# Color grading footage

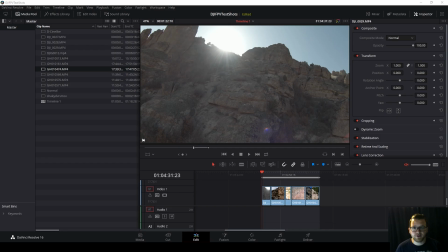Hey guys, Jacob Howard here with FPV Unlocked, and today we're going to go through several different versions of FPV footage and show you guys how to color grade it in DaVinci Resolve. First thing I want to say is being a colorist or somebody who color grades footage for a living is actually a full-time job. I know some people who do it for TV and stuff like that, and they can spend hours on one clip.
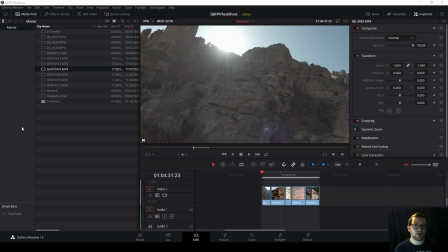So this is not going to be the solve all, every single tiny thing that you can do on a clip. This is going to be how to get a clip looking a lot nicer than when you actually took it, or if you made a mistake when you got the footage and it doesn't look as good, here's how to fix it.
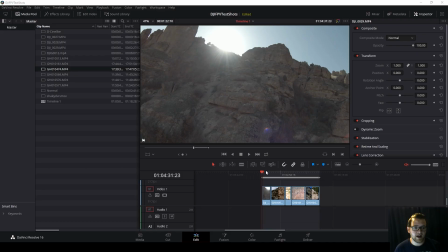So we're going to look at several different clips. We have one from the DJI FPV drone right here.
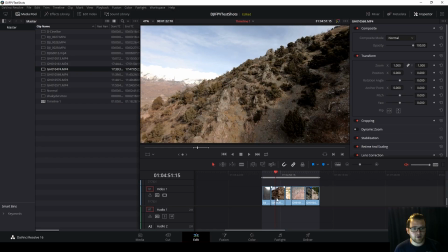We have one from a GoPro color profile.
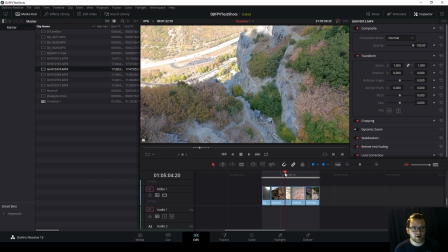And then we have one from a GoPro color profile as well, but it's a little bit overexposed over here.
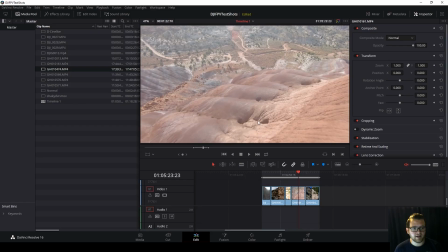And then we have one from a flat GoPro color profile.
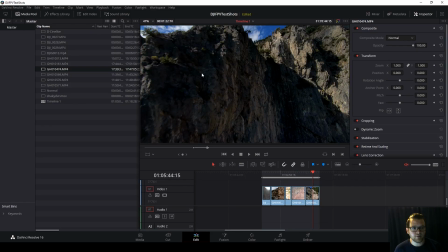And then we have one that's way underexposed. So we're going to look at how to work with these different clips so that you guys have the best information possible you can get as you're going through your own footage and color grading it.
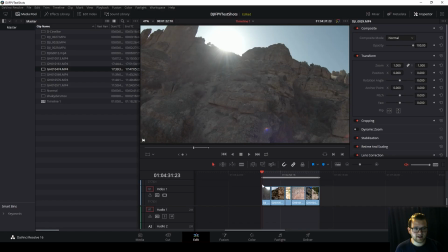Okay, so I have the clips in here. We're going to start with the first one, the DJI FPV drone. I'm going to click into color here on the bottom.
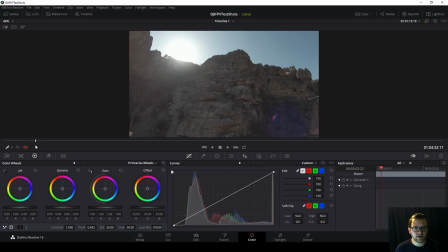So first thing I'm going to do is I'm going to look through the clip. I want to see what issues do we have as we go.
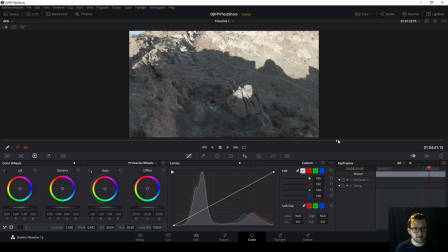So you can see like right here, it's a little bit overexposed up here as we come out of these shadows because the camera is still trying to adjust between these two.
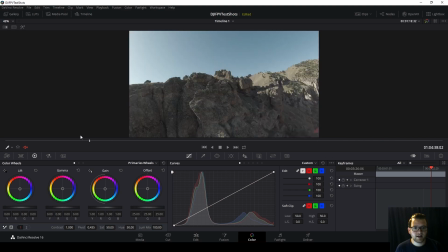So it doesn't look terrible, but it tells me that these highlights we're going to have to drop a little bit.
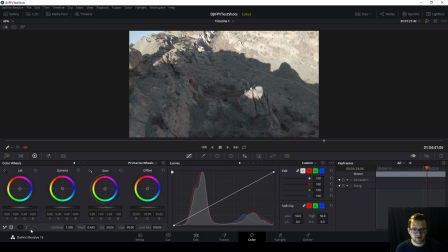So if we get to this point here and we come down here to number 2 and we go into highlights, HL, we can turn this down a little bit and you can see it's starting to bring a little bit more of that definition back into this area here.
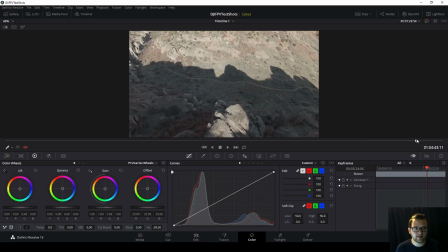So then I'm going to scroll through it a little bit more. And that is looking much better. It doesn't look as overexposed.
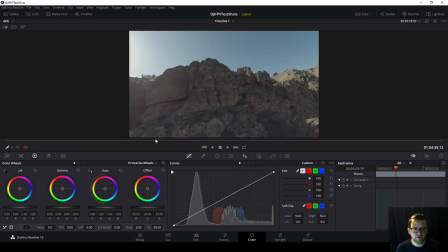It's a tiny bit overexposed, but there's not going to be a way to solve all of it simply because we have a shadow area and a lit area. So we need to just find the difference between the two and make it look a little bit better. You can also notice this is pretty dull. I believe this was filmed in the D-Cine-like version of the DJI FPV drone.
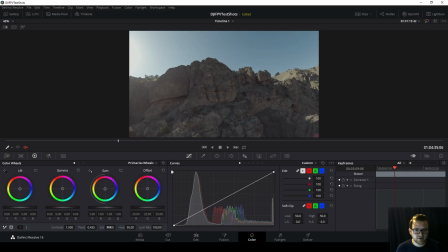So it's already looking kind of dull, so I'm going to boost up its saturation a little bit. Once again, as you do this stuff, you want to scroll through the clip.
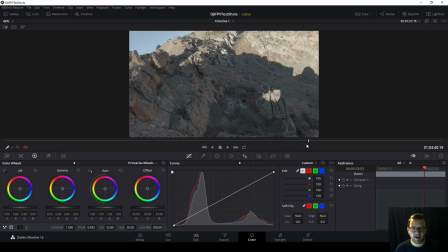This is a little bit different than what a lot of people color grade for because they have one stationary clip on a tripod or a gimbal or whatever and it's not moving a ton. But with FPV drones, you're flying all over the place. You have different areas to look at and you have to make sure everything looks good in the end. So I'm going to, scroll through this a little bit. And I always like making a dramatic change first.
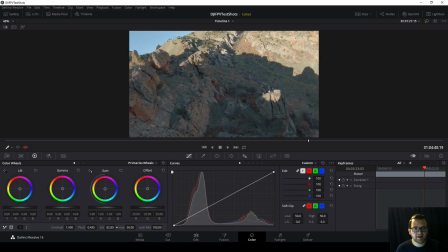So like really bumping up the saturation. Obviously that's too much. And then just bringing it down until where it looks a little bit better. So something like that looks pretty good, 58.4. You can see these colors are coming out a little bit more.
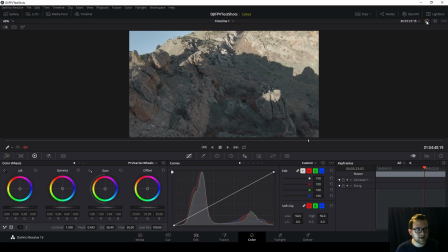The green's popping out a little bit more. It looks better. Up here on the top right, you can always click off the color grade and see the old version. So I haven't done a whole lot, but you can see like those highlights. Here it is all blown out.
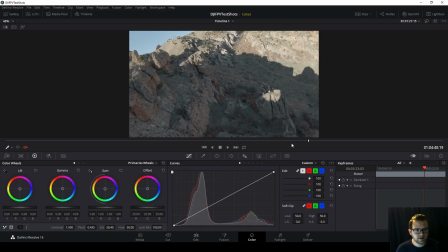And with the adjustments we made, you can actually see more of the rock definition. So next thing I'm going to look at is going to be some of my lines over here.
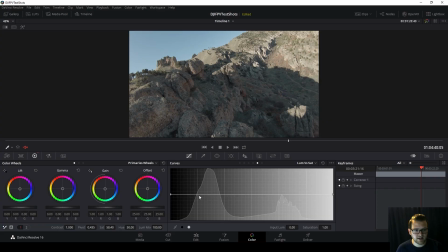So I'm going to go into Loom versus Sat. This is something I always like doing. I like to bring all of this down right here. And basically what this does is this area here is your darkness. So you don't want your darkness having a tint.
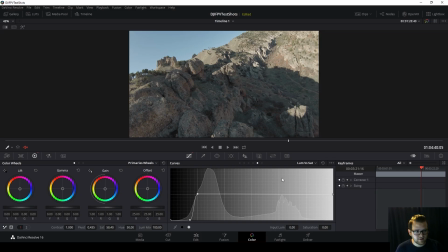So you don't, like for example, sometimes if I reset this and let's say I turn the temperature up. So you can see even in these black areas, it's going to be orange. So let's find a really, see like this still has an orange tint over it.
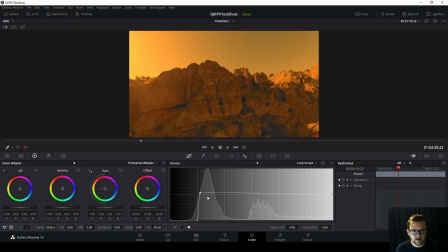But if I were to do this and cut out that color on these dark spots, you can see that's now totally black. So this is an extreme example, of course, but it makes it look a little bit better when you don't have any tint over your dark shadowy areas.
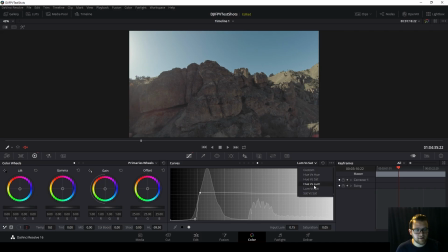So I like to do that every single clip. Then if I want to mess with specific colors, I'll look on the hue versus loom.
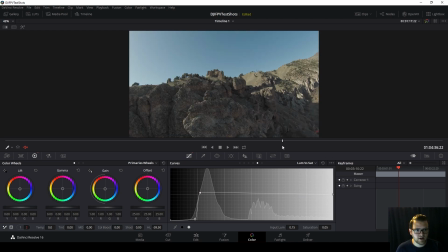I'm actually gonna do this on one of the other clips, but not this one because it's not needed. So as I'm looking through this, I can see everything kind of has a little bit of a shade of green.
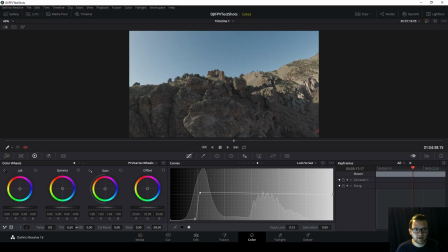So I'm gonna come to tint here and I'm gonna bring out a little bit more of the purple because green and purple are opposites in the coloring world. So you can see if I go this way, it turns it more green. If I go this way, it turns it more purple. So I want to find a little bit of a happy ground.
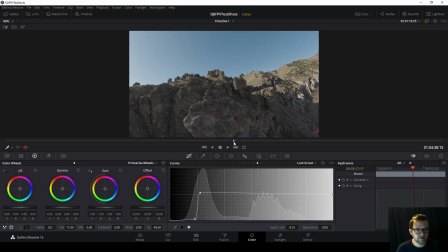I'd say right about there is looking pretty good. Once again, doing this helps.
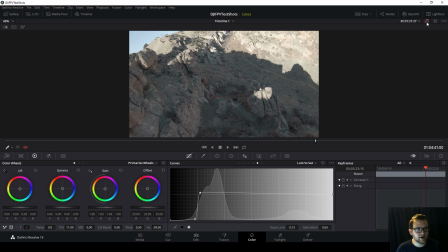See, it's got that kind of green tint everywhere. Now it's got a little bit more of that orange purplish tint. And you can't really like tell it's purple, but it just looks more like the orange tint, which is really more accurate because these are all orange, the rocks are orange and everything.
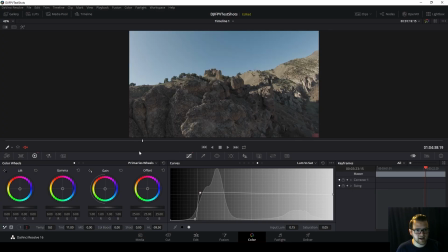So next thing I'm going to look at is my shadows. Now for this, because I filmed it in D-Cine-like, I believe, the shadows actually are very well defined.
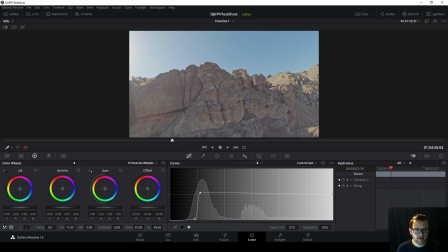You can see a lot of the information. I can boost it up and hey, yeah, you can see everything then, but it's going to be noisy when you play it and when you export it. So it's not going to look the best, and it also doesn't really look realistic. So I'm going to leave that pretty much where it is.
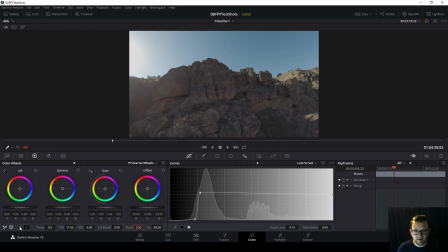I might turn it up a little bit later as I mess with the contrast, but right now I'm going to leave that. So next I'm going to go into the hue versus sat.
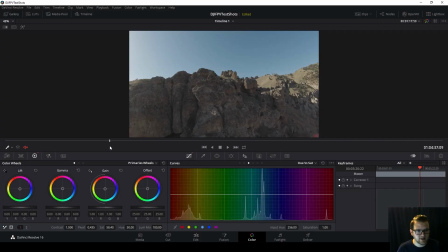This is where I'm going to look at the different colors and see which ones I don't want super relevant in the clip. We can see here the three main colors we have are green, the orange, red, and blue, of course. And you can see the same thing here. You got this orangish red, you got green spike, and you got blue.
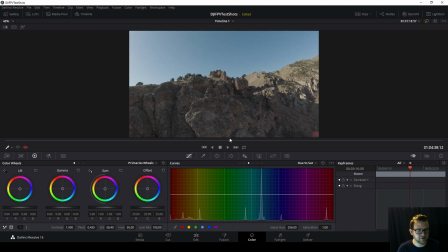Blue is basically always going to be present if you got the sky in it, for obvious reasons.
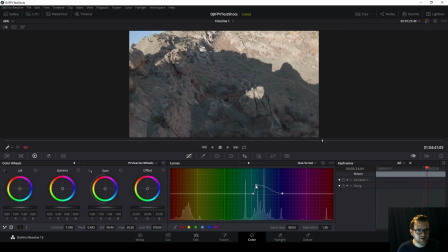But sometimes I will like to turn down the saturation on the blue, just because you can see it invades kind of the rest of the shots. So like, even this isn't dark, this is just shadow. So our loom versus sat thing did not take away the tint in the shadow.
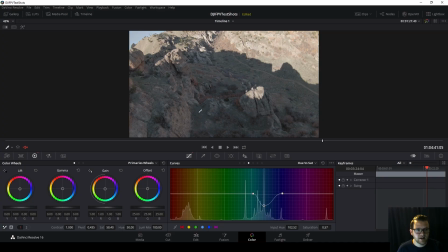But if I drop the saturation a little bit, you can see that bluish tint that was there in the shadow is now gone. Like, let's go back, see, bluish tint in the shadow now, and not so much.
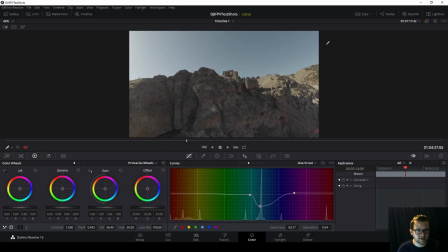So once again, I'm going to scroll through this, make sure I didn't like lose my sky totally. It's a little desaturated, but it's not terrible.
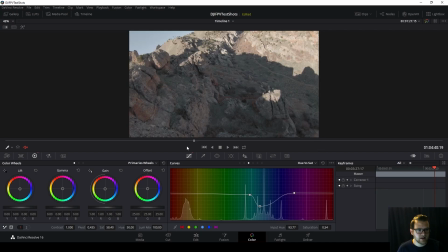So yeah, so we'll go with that because that takes that blue tint out of the shadow.
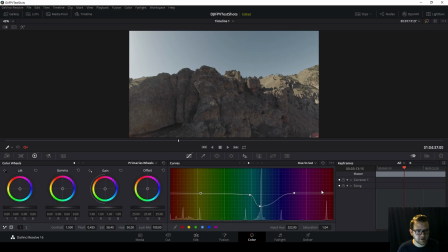Now I'm also going to turn up the saturation on my red colors so that they pop a little bit more.
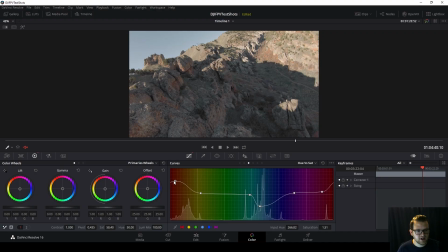That looks pretty cool, maybe a little bit much because you can see it just a little bit too much.
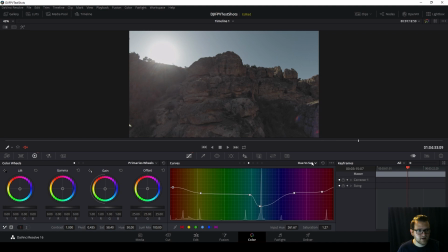That looks better. I like how that looks. I'm going to go back into custom and I'm going to do a little bit of an S-curve here.
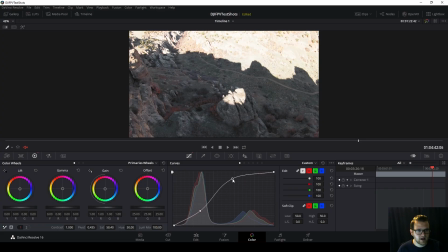S-curve usually is to bring up this top one, but since that's bringing out too much of my shadows,
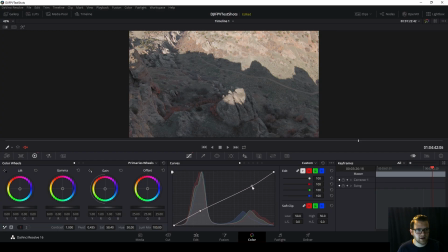I'm actually going to just bring it down a tiny bit, give a little bit more definition in that highlight area.
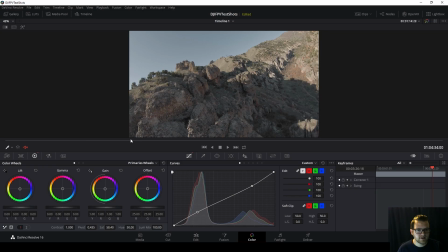I'm going to bring up this and there. So now I have even more range between the shadow and the highlights.
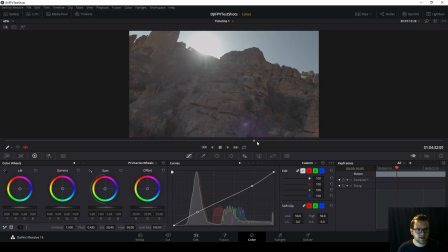So as far as exposed and everything, this is looking good, but it's still looking quite dull.
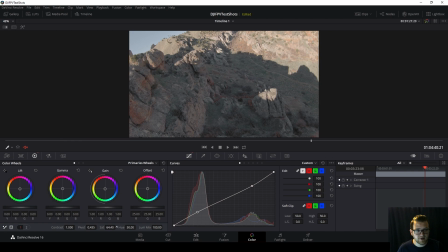So I'm going to come back in here. I'm going to turn up our saturation a little bit more. I'm going to turn up our contrast a little bit.
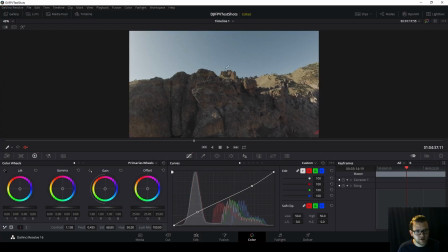This is starting to look way better. You can still see the definition in the rocks, but it also has just like the really cool blacks that are on it.
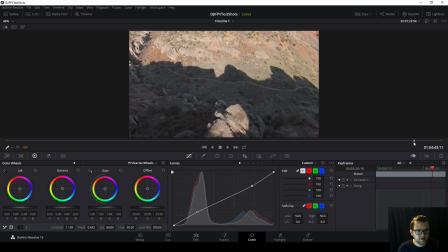And it's got the reds that you can see that are popping out. And yeah, all in all, this clip is looking pretty decent.
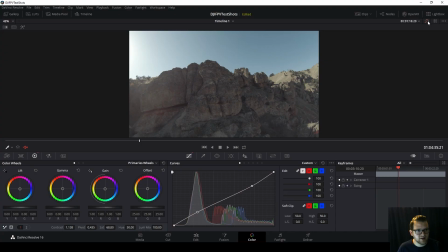Let's see what it looked like beforehand. So that was it before, just very dull. This is it now. You can see a lot more of those oranges.
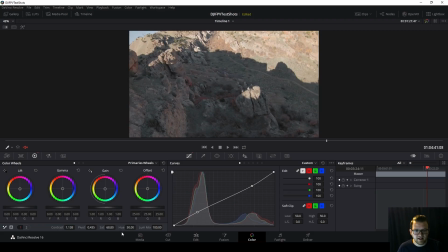Everything's sticking out a lot better. So yeah, this is kind of a difficult clip to color because it's kind of dull. There's not a lot of colors to like really bring out to life, but that's just a few things you can do to kind of help bring it out as much as you can. Okay, so now we're going to move on to the next clip.
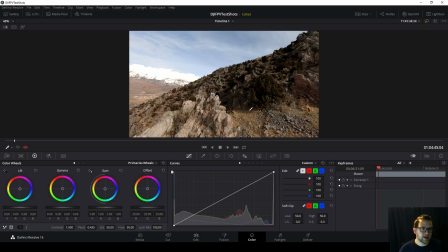So this is a GoPro Hero 7 footage that is a little bit overexposed in some areas, but then underexposed in others. So we'll get a little bit of an idea of some things we can move around to make it a little bit better. This was filmed on the standard GoPro color profile.
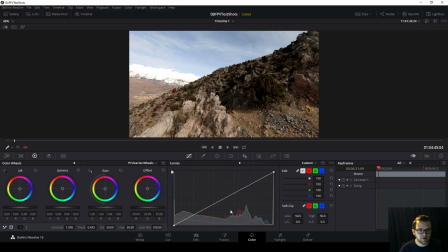So this already has a lot of the color grading we would normally need to do already done.
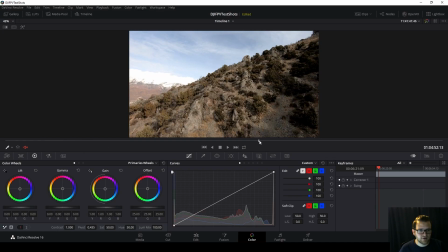So once again, first thing I'm going to do is kind of scroll through it, see where maybe our problem areas are.
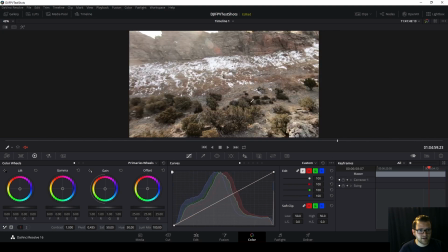So yeah, like on the way down, everything's looking pretty well exposed. These bushes are pretty dark, but that's not necessarily bad.
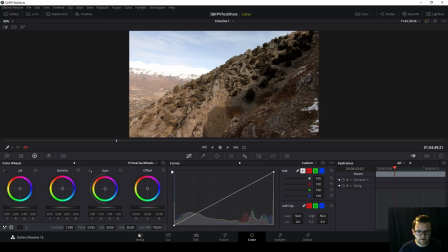A little bit overexposed here and then a little bit underexposed here. So that's where shadows and highlights can really come in handy. So this time I'm actually going to jump on the S-curve first.